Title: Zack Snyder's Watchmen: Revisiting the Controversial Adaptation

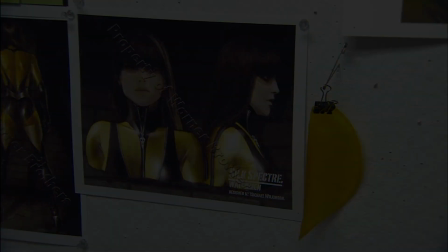(8:24)
Throughout the many different iterations of the project, Natalie Portman, Rachel Weisz,
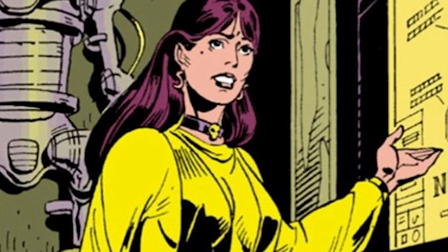(8:29)
and Hilary Swank were all considered for the role of Laurie Jupiter, aka Silk Spectre 2.
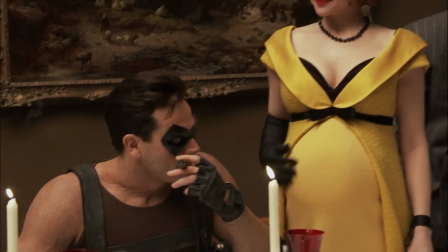(8:37)
But it was Malin Ackerman who ended up landing the role. Then for the role of her mother, the original Silk Spectre, Carla Gugino was cast.
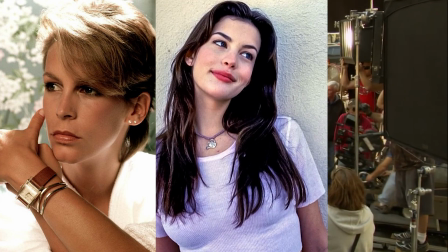(8:46)
Although actresses like Jamie Lee Curtis, Liv Tyler, and even Sigourney Weaver were considered at different points of the film's development.
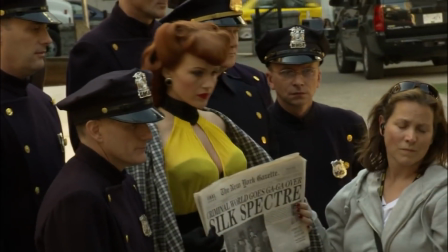(8:54)
You can really tell by that list of names just how long this bad boy was spinning its wheels.
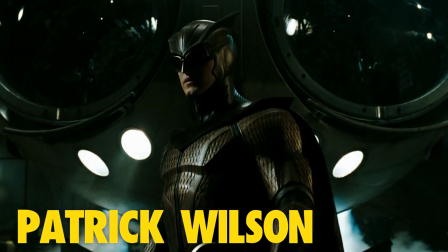(9:01)
Hot off the success of Hard Candy, Patrick Wilson took on the role of Night Owl, who was essentially a version of Batman.
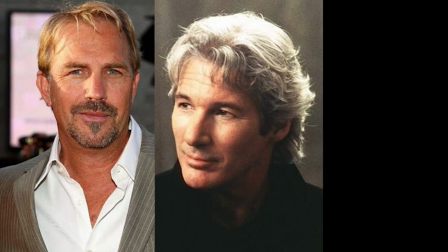(9:09)
Kevin Costner, Richard Gere, and Christopher Walken were all considered.
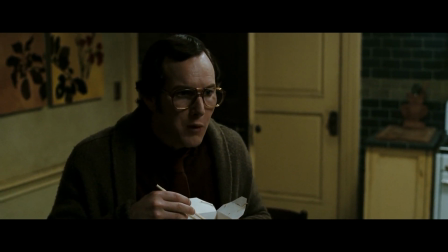(9:14)
Wilson even put on 25 pounds to portray Night Owl's alter eagle, Daniel Dryberg, who has let himself go a bit.
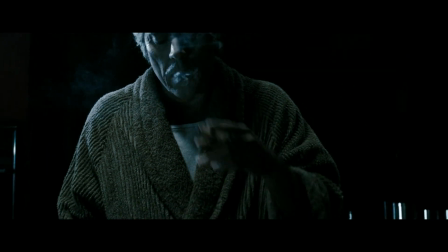(9:24)
Snyder found the role of the comedian quite hard to cast, as he wanted a man's man for the gig.
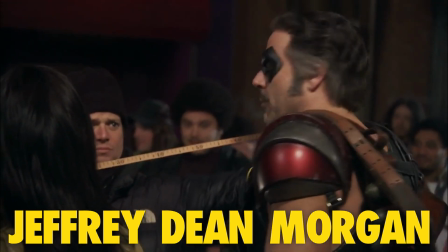(9:30)
Thankfully, Jeffrey Dean Morgan grumpily auditioned and brought the exact aura that Snyder was looking for.
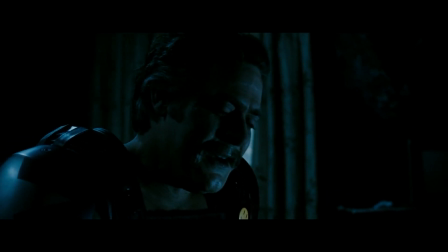(9:37)
He makes the comedian very gruff, but also vulnerable. Not an easy task given some of his actions in the film.
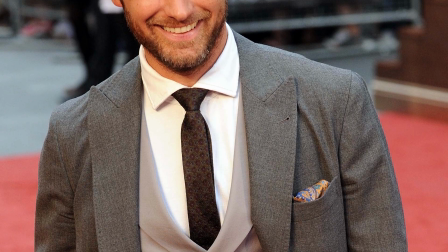(9:45)
For the all-powerful Ozymandias, Snyder really wanted Jude Law for the role, feeling he really embodied him.
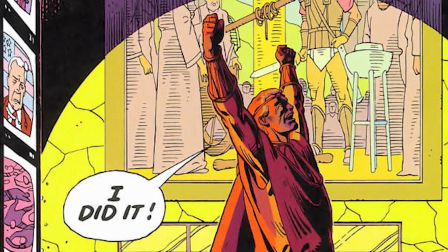(9:54)
And the actor was also a big fan of the comic. Snyder even met with Tom Cruise about the part.
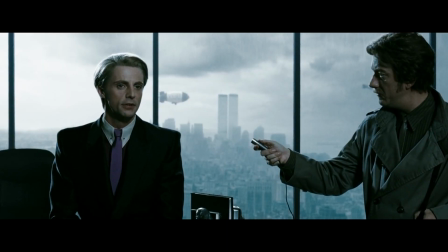(10:00)
Eventually, though, he went with Matthew Goode, whom he described as a beautiful, ageless German Superman.
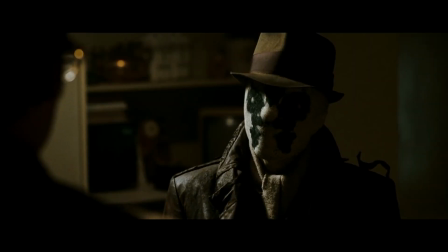(10:08)
Quite possibly the most popular character from the comics, Rorschach, was actually sought out by its eventual actor, Jackie Earl Haley.
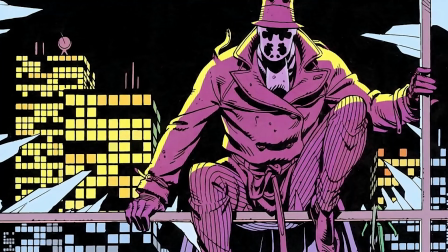(10:17)
As a big fan of the original graphic novel, Haley saw Rorschach as a dream role.
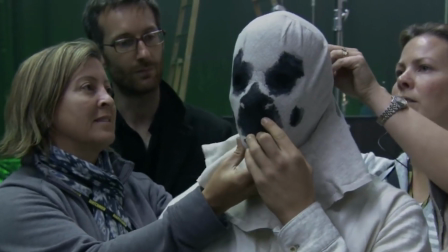(10:22)
He even sent in an audition where he put together his own costume and performed in his kitchen.
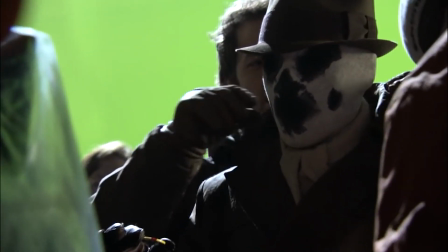(10:28)
Snyder loved it and cast him in the part.
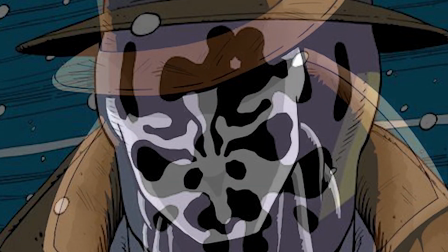(10:31)
Given that his character's mask is ever-changing in the comics, depending on his emotions, the filmmakers opted for CGI.
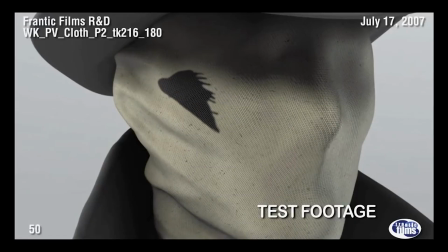(10:38)
This allowed for a lot more flexibility when shooting and could more properly represent the Rorschach tests on which the design is based.
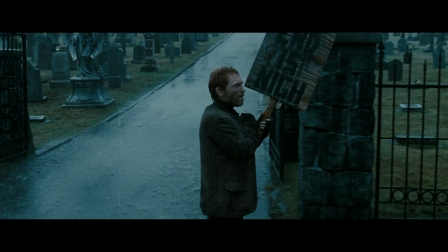(10:47)
We even see Rorschach several times throughout the film unmask and holding an end is nigh sign.
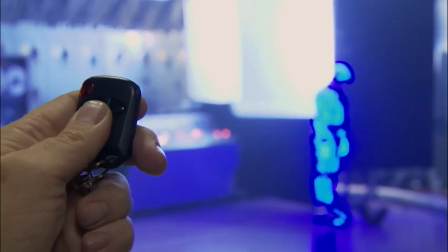(10:54)
Finally, for the major part of Dr. Manhattan, many different actors were looked at, with Keanu Reeves even being offered the part.
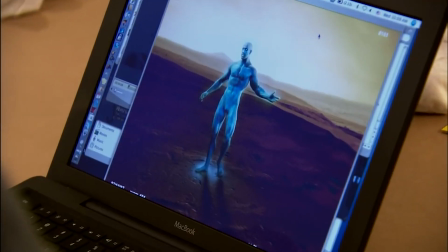(11:03)
But it ultimately came down to Billy Crudup, although the Greek statue-like body was that of Greg Plitt,
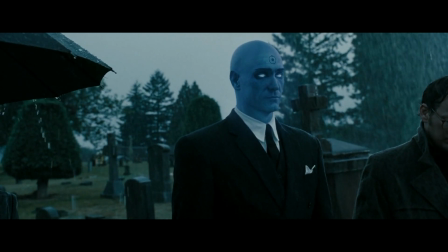(11:10)
as the version of Manhattan that we see in the film is entirely CGI.
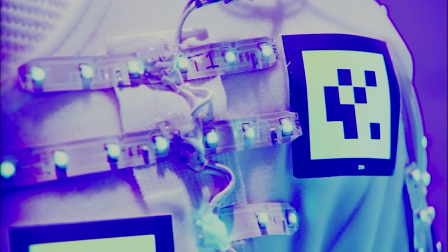(11:15)
Crudup actually wore this blue-white LED suit to help simulate the light in whatever environment he was in.
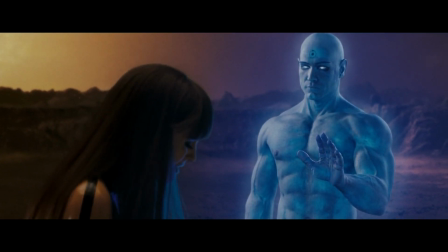(11:23)
While the CGI isn't flawless, it's still pretty impressive for 2009.
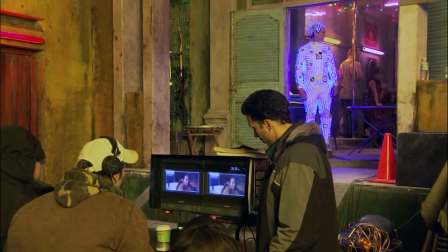(11:29)
Cinematographer Larry Fong went for a visual approach he termed stylized realism,
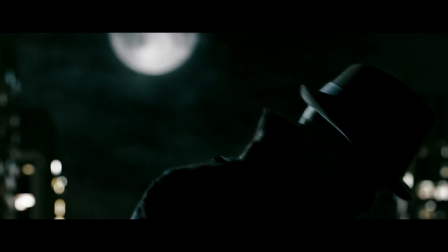(11:35)
where they took the bright colors of the comics but combined them with the grit and dirt of the real world.
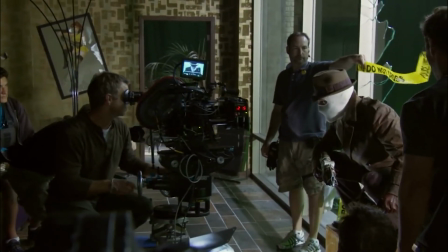(11:41)
Snyder decided to use the comic itself as the storyboarding for various shots.
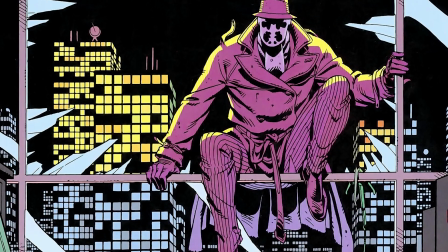(11:46)
wanting to honor the original graphic novel as much as possible.
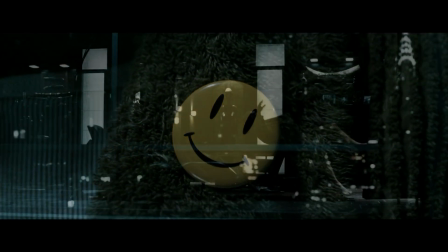(11:51)
The recreated shots really helped the film feel like a love letter.
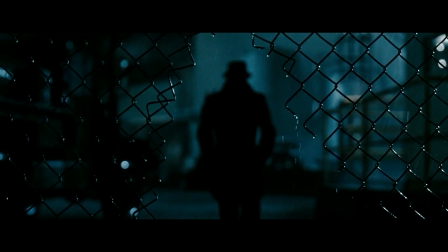(11:56)
The music of Watchmen came from Tyler Bates, although there were several major songs featured,
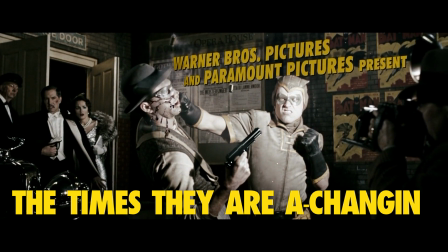(12:03)
like Desolation Row, The Times They Are A-Changin', and All Along the Watchtower, all by Bob Dylan.
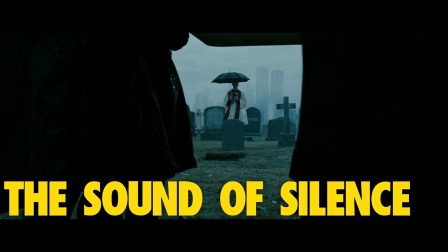(12:10)
We also received Simon and Garfunkel's The Sound of Silence and Leonard Cohen's Hallelujah.
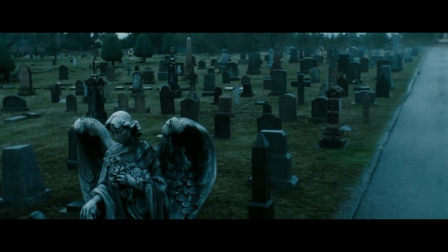(12:17)
These songs really took over their respective scenes and could almost be viewed as separate music videos.